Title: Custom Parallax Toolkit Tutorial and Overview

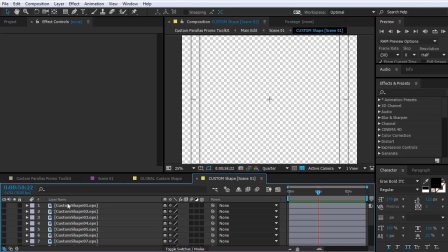12:12 This will open the custom shape comp for the exact scene that you are editing, and you can put your custom shape for that scene here.
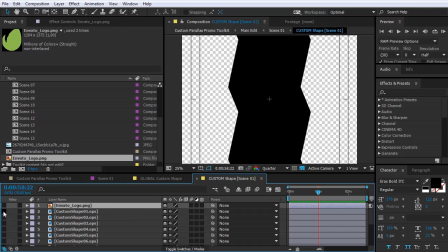12:22 Or of course, you can select one of the other custom shape presets in the composition.
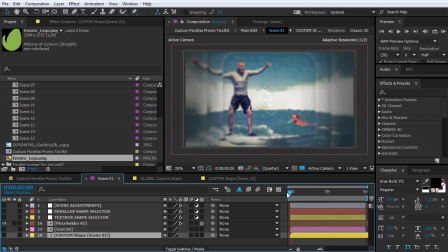12:28 And now this scene is using the chosen shape.
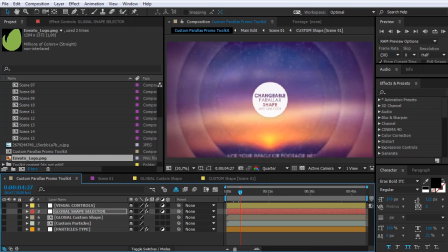12:33 And with this you can achieve interesting results, like the video I showed you a little bit earlier.
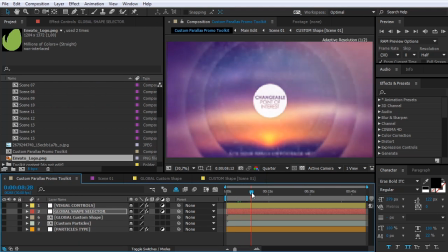12:41 So, we also have visual controls in the main composition.
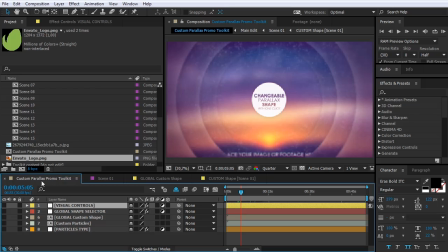12:48 To use it, go to Custom Parallax Promo Toolkit and select the visual controls layer. Here you will find very useful features.
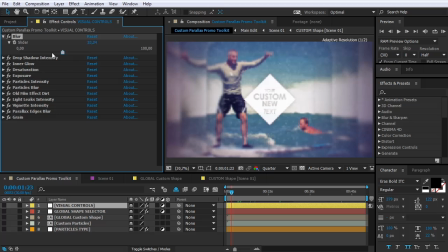13:02 The first is blur. When you move the slider, it affects on the blurness of the
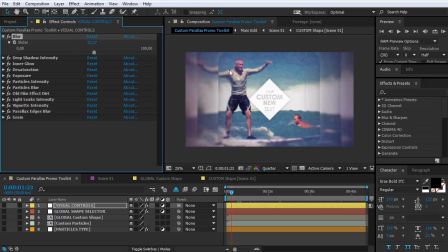13:10 layers in depth, but keeps the center clear and sharp. Shadow intensity affects on the drop shadows between the layers. Inner glow affects on the inner glow of the layers.
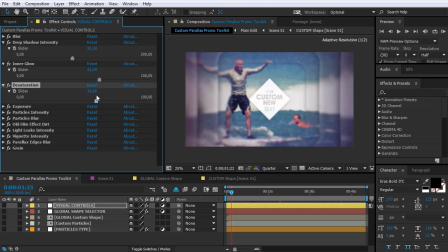13:26 This effect desaturates the colors of the layers in depth. Exposure change the exposure of the layers in depth. Particles intensity change the intensity of the particles in depth.
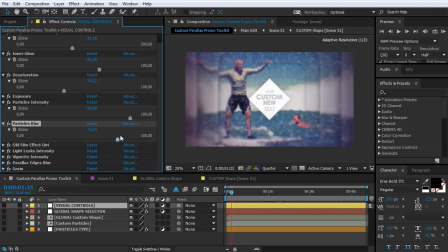13:44 Particles blur acts like depth of field, but affects on the particles only. Old film effect intensity affects on the
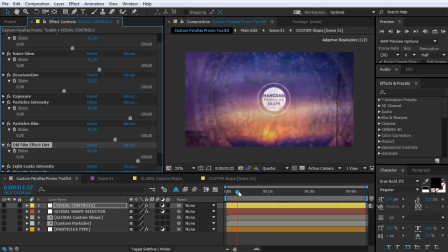13:55 intensity of the old film effect included in the project.
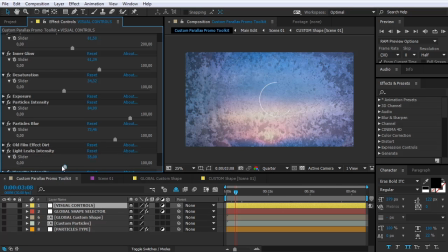14:01 Light leaks intensity affects on the light leaks intensity.
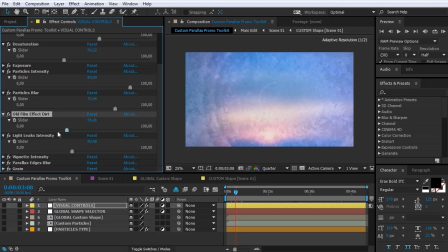14:08 By default, this value is 35.
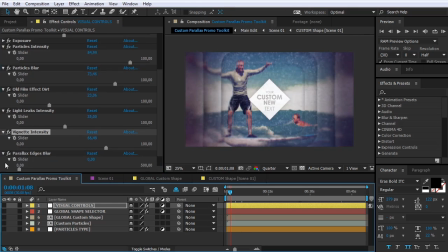14:14 Vignette intensity makes the vignette stronger or weaker. Parallax window edges blur. This is very interesting and useful too. This blurs the edges of the layers in depth, which makes the parallax effect more natural.
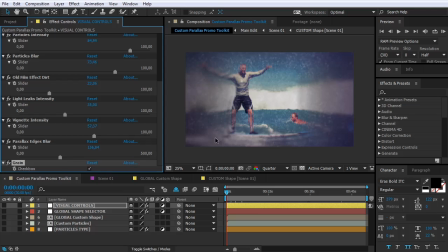14:30 Grain checkbox adds film grain, but increases the render time a bit. And finally, particles type.
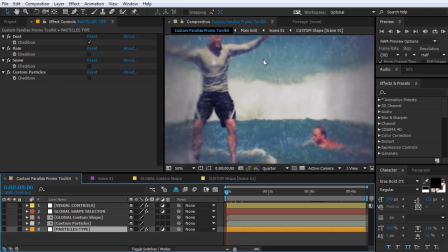14:42 If you noticed, there are tiny dust particles in every scene.
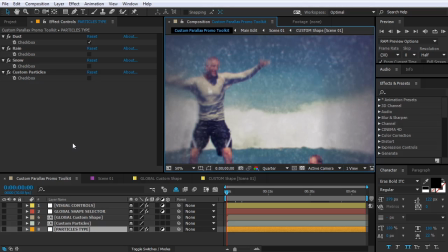14:48 And they are the same particles on which you can control the intensity from visual controls layer with particles intensity slider. These particles bring depth into the scene, and by default the particles are set to dust.
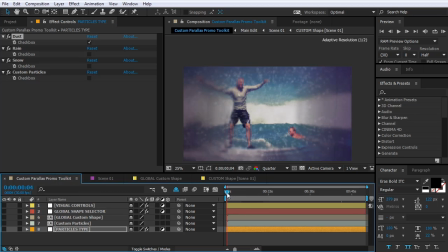15:06 At this moment there are four different particles: dust, rain, snow, and custom particles. If you want to change the particles from dust to rain, uncheck dust and check rain.
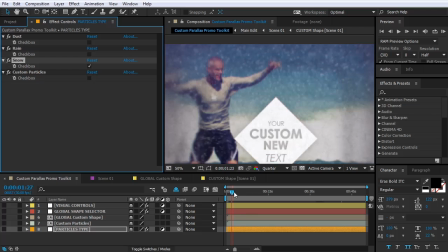15:27 The same is valid for snow, and there option where you can put your custom particles there.
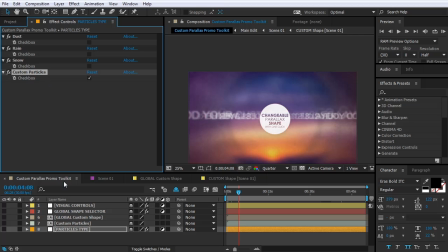15:34 If you want to use that option, select the particles layer, particles type layer, and uncheck everything except custom particles in effect controls. After that, double click on the custom particles
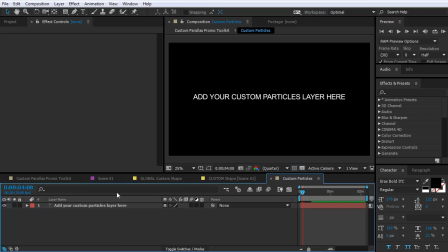15:52 layer from the custom parallax promo toolkit composition and put your particle layers here.
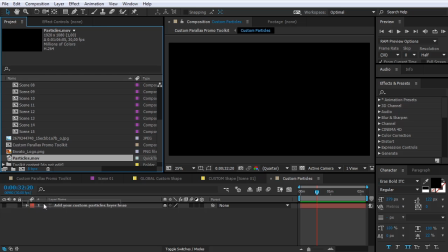16:01 If you can use a video or images, you can use whatever you want. Just feel free to make some experiments.